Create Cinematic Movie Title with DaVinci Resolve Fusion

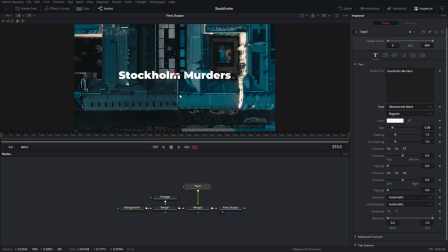(8:39)
A blocky sort of solid looking typeface doesn't work because it's too obvious. This would be good for like a sale flyer or something. I could try something serif. Now serif could work. It looks really really good. very classy.
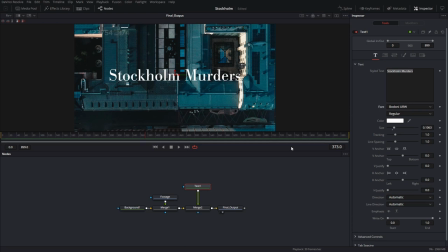(8:59)
But the problem is, the serif gives it sort of a traditional classic look, a Victorian era look, which is not what the movie is about. And you know, the movie is more futuristic and sort of high tech. Now, an obvious choice would be to choose a techie font.
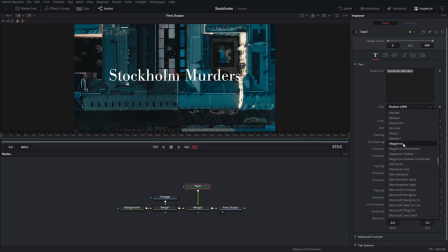(9:19)
Let me show you how that would look. Something like this would be okay for like a sci-fi movie, because it's very stylized and very bold. This, to me, signifies more science fiction like the Terminator or Transformers or something like that,
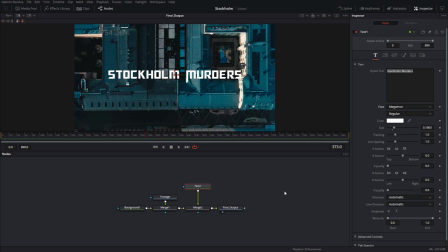(9:37)
whereas our movie is about sort of CIA, NSA, double agent, spy, kind of a Jason Bourne kind of a look and feel. So for that, what I want is something subtle and something modern.
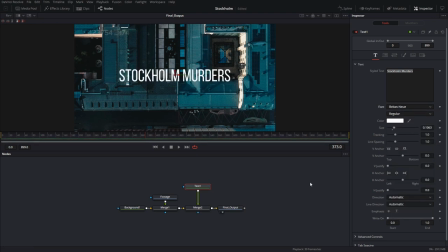(9:54)
Now the obvious choice would be something like Babis, which is an extremely popular font right now. And this looks really good because it has this sort of condensed look to it, which signifies that there is a lot of information condensed or secrets are hidden and condensed.
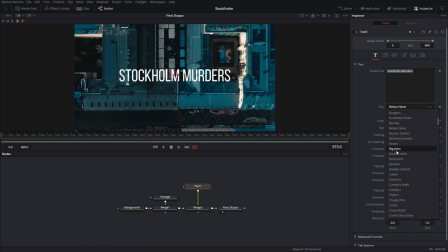(10:13)
So that works for me. But I'm going to take this to the next level by choosing something that is similar but not as recognizable. Fiala 1, I think this is also a free google font you can download. I'm going to go with this one.
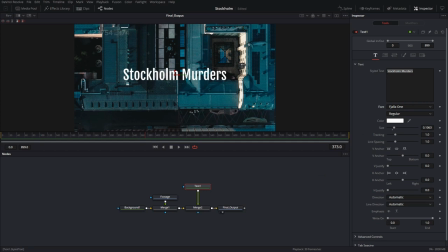(10:30)
Now let's talk about color. Up here on top you have this versioning option. So version number one would be just the white. okay and
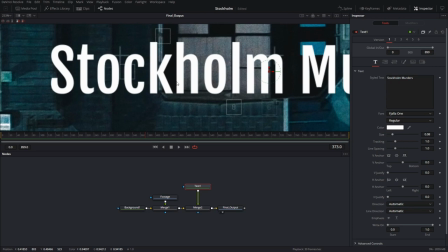(10:42)
plain bright white is okay but it doesn't
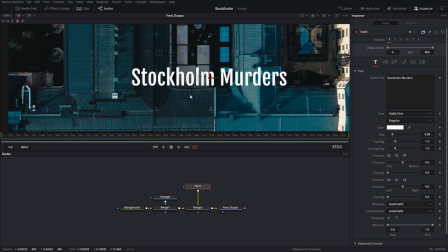(10:48)
really have a lot of character and depth to it so if I was to use something white what I
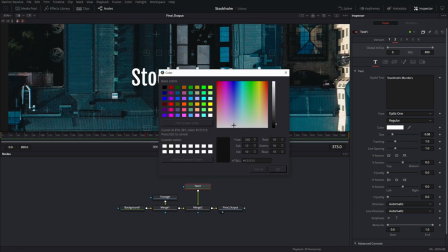(10:53)
would do is create another version maybe pick something light from the image in the background like this blue here and then I would And take the saturation out and give it a little bit of dirt and gray.
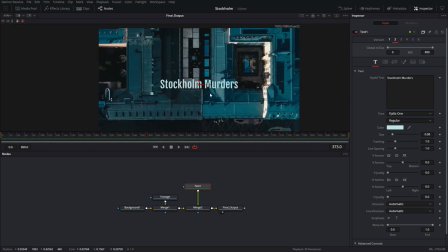(11:14)
Something like this, okay? So this would be like a white which is sort of overcast.
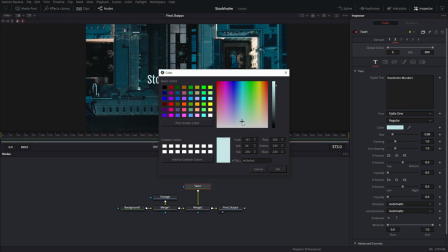(11:19)
And this would be perfect. So let's leave it at that.
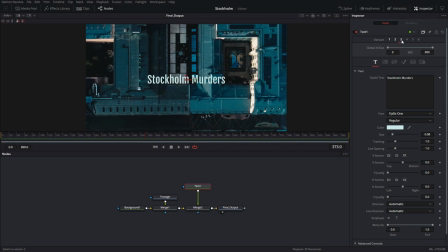(11:23)
I'm going to create another version which is going to be a more stylized version.
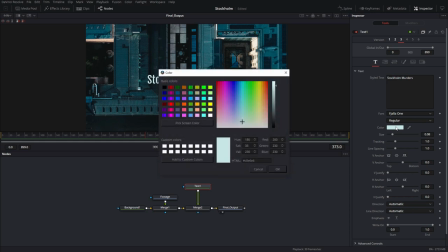(11:31)
So color can do a lot for your composition This next version,
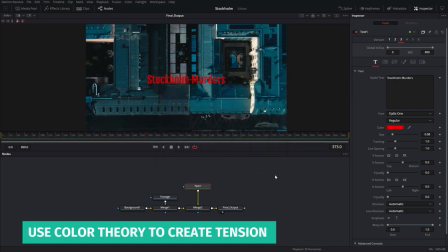(11:35)
I'm going to do a red Which obviously signifies danger
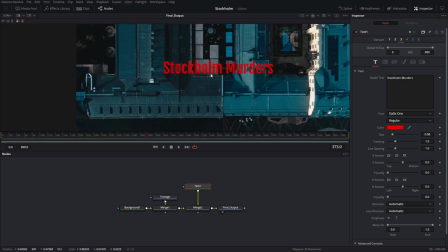(11:42)
It could be a horror movie title Or violent, you know, something like that
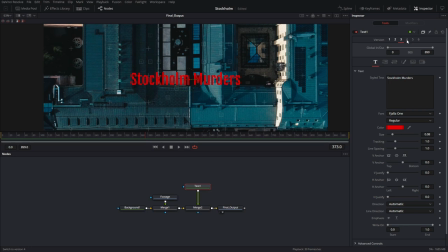(11:48)
Something scary It really stands out in the composition So I'm going to go with the red But I'm going to create a
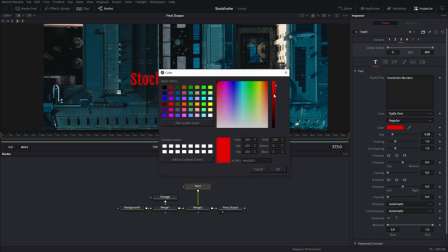(11:56)
red with a little bit of character in it so I'm going to give it a little bit of gray.
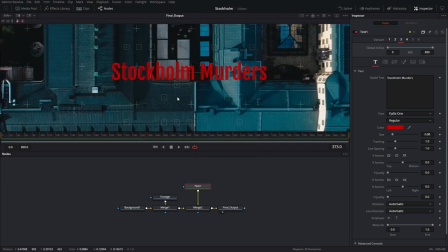(12:02)
See that difference?
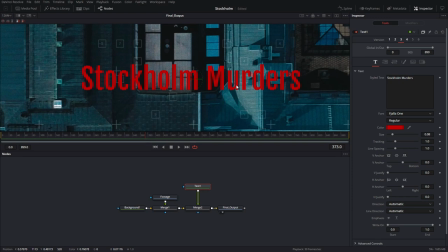(12:04)
That's a world of a difference because, you know, real blood has this dark look to it, right? It's not a bright red. Bright red would signify more like evil or devil or horror, whereas this kind of red is,
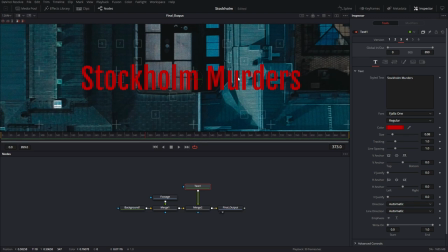(12:22)
you know, to me at least it signifies danger and violence, you know, and that's the look that I'm going for.
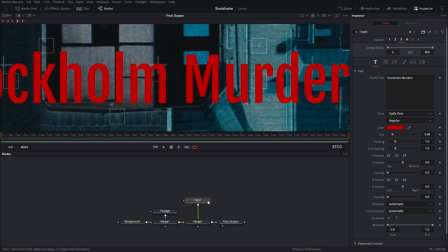(12:30)
It's lacking a little bit of character, so I'm going to add a little bit of texture to it, just give it a little grain,
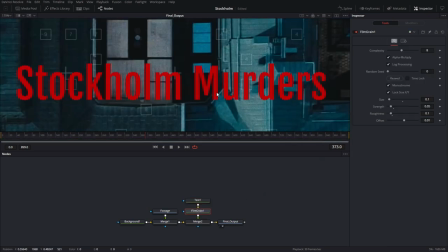(12:37)
and you'll notice how much better it's going to look once you put that on.
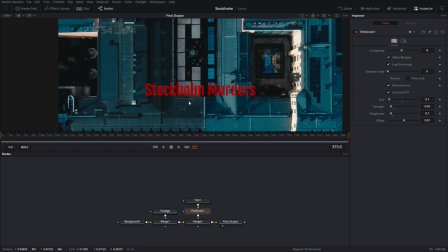(12:44)
That makes a world of a difference.